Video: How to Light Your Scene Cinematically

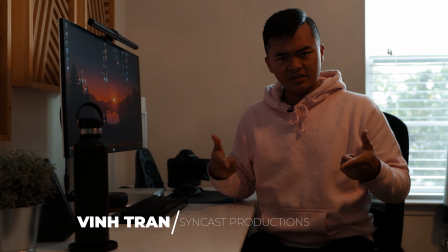Yo guys, Ventran here, and this doesn't look right. There we go.
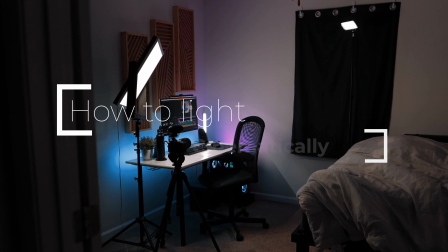And today I'm going to be showing you guys how to light your scene cinematically just like this. As you know, this is my main filming set, which also happens to be my editing setup, but I'm going to be breaking down every light that I use and its purpose so that you can get an idea of how to light your scene cinematically. So then first thing, let's go back to the regular lighting setup.
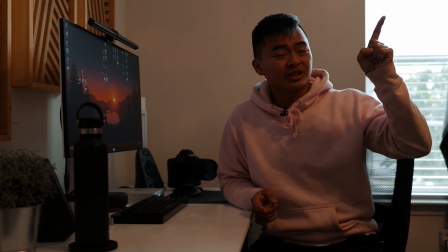Alright, so first things first is that we notice that this light coming from my fan just right there is kind of casting some really weird shadows on my face.
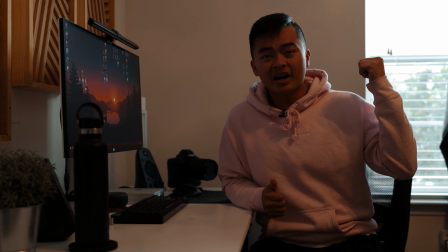Almost split lighting to a point, and this window behind me is good because it's providing some separation,
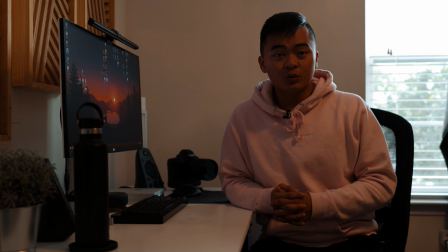but it's not giving us full control of the light. So we're gonna close this curtain and we're gonna shut off this light.
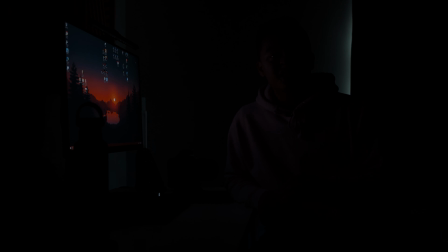Alright, so now we're in pitch black, and the first thing we're gonna do is turn on our key light.
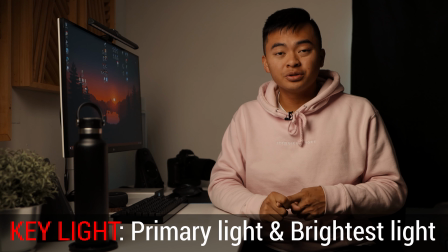Here we go. The key light is your primary light and is usually the most powerful and casts the most light onto your subject.
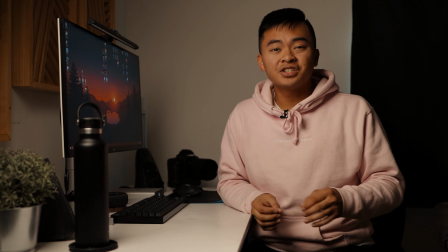And positioning wise, I have it off camera left, tilting down at me. This lighting situation is called Rembrandt lighting, named after the famous Dutch painter Rembrandt.
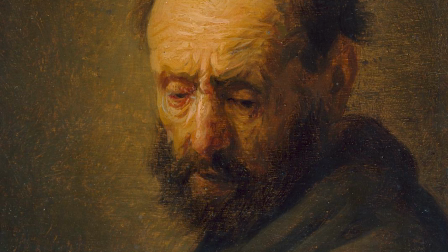He would often use this lighting positioning in all of his paintings, which is known for having a triangle on the shadow side of the subject's face.
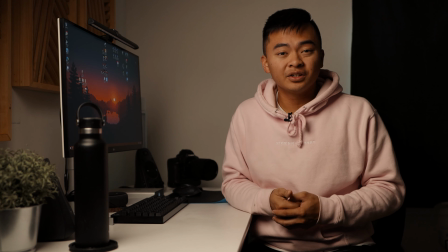And personally, I love it because it helps contour my face a little bit, making me look a little skinnier, you know.
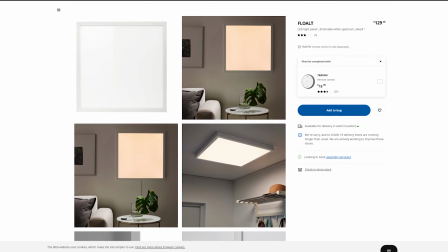For this situation, I actually modified an IKEA float ceiling light and turned it into my key light.
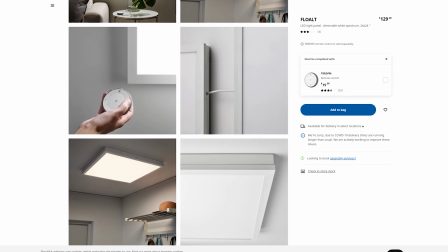I added an AC wire to be able to plug it into the wall, built a simple wooden yoke for the light,
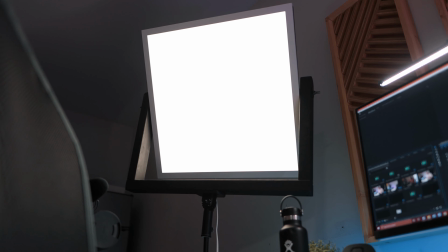and added a flagpole holder so that I'm able to stick it onto a light stand.
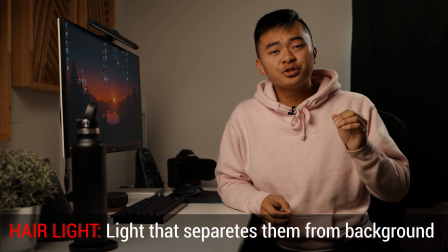So next is my hair light. This is the light that is usually behind the subject, which is in line with the key light.
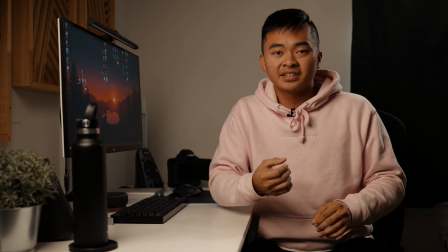It doesn't need to be a powerful light, but it does need to be aimed at the back of the subject so that it helps separate the subject from the background.
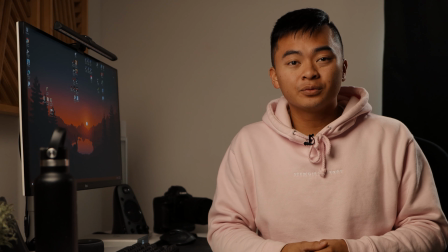And personally, I like to use a hard light, which means that it is not being diffused as my hair light.
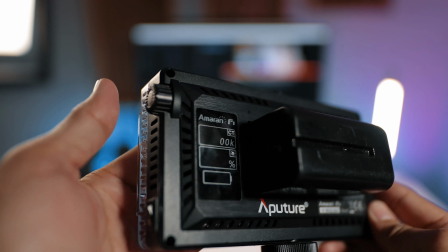And it's now separating me from the white wall that's right behind me. For me, I'm using an Aperture F7 LED bicolor light.
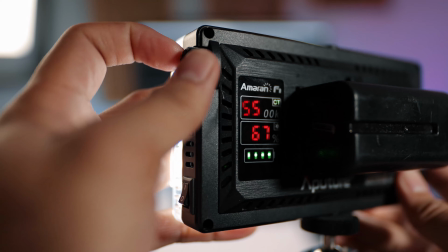As I said, it's a bicolor, so it's able to be changed from a super warm 3200 Kelvin to super cool at 9500 Kelvin.
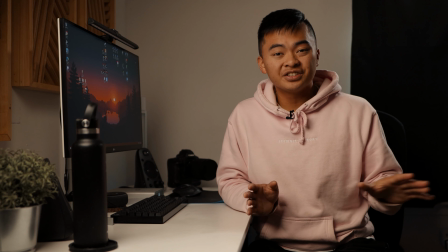So it's a super versatile light that I can use in any situation. Alexa, turn on desk lights.
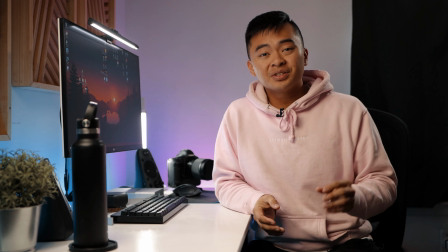Cool, so those were the last few lights that you just saw me turn on, and these are what are called practical lights.
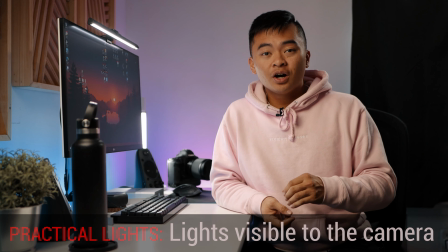These lights are usually within the frame of the camera and oftentimes are used to motivate certain lighting and or add interesting elements.
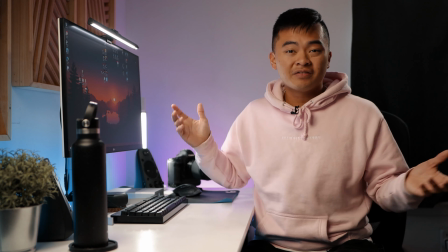In this lighting setup, I'm using an LED strip just off of Amazon to add a pop of color onto my setup,
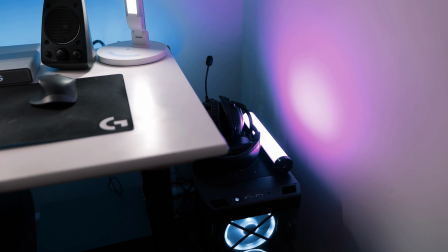and in the back, the pink you see is a Nanlite RGB tube to add another contrasting pop of color.
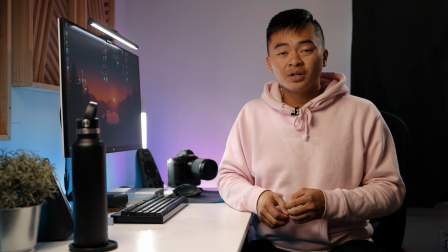And personally, I love the look of light bars, so I bought one to put on top of my monitor,
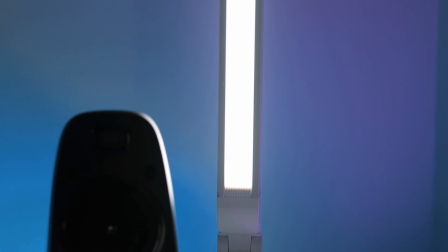and I have my old lamp that I modified to be able to turn around and push flat, adding just a cool element into the screen.
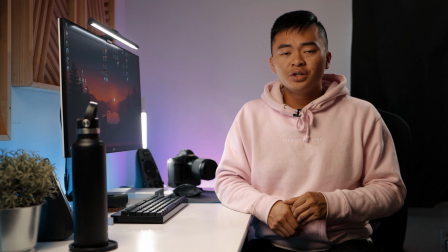Now remember, this is not a concrete setup. You can experiment all you want with how to light your scene.
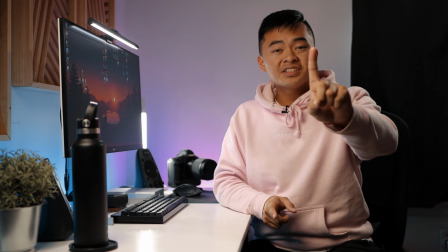This is just how I wanted to light mine. One thing to notice is that I don't use a fill light in my lighting setup.
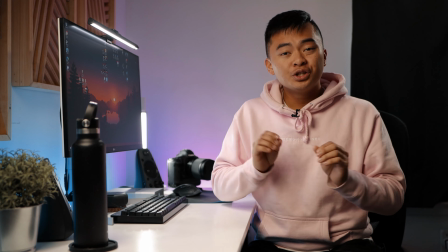A fill light is exactly that. It fills in the shadows casted by the key light. Usually you want to use a fill light if you're trying to create a flat lighting setup. And that's all I have for you today. If you want to know what lights I use, there will be a link to my kit.co page down in the description. And as always, if you have any further questions, please let me know.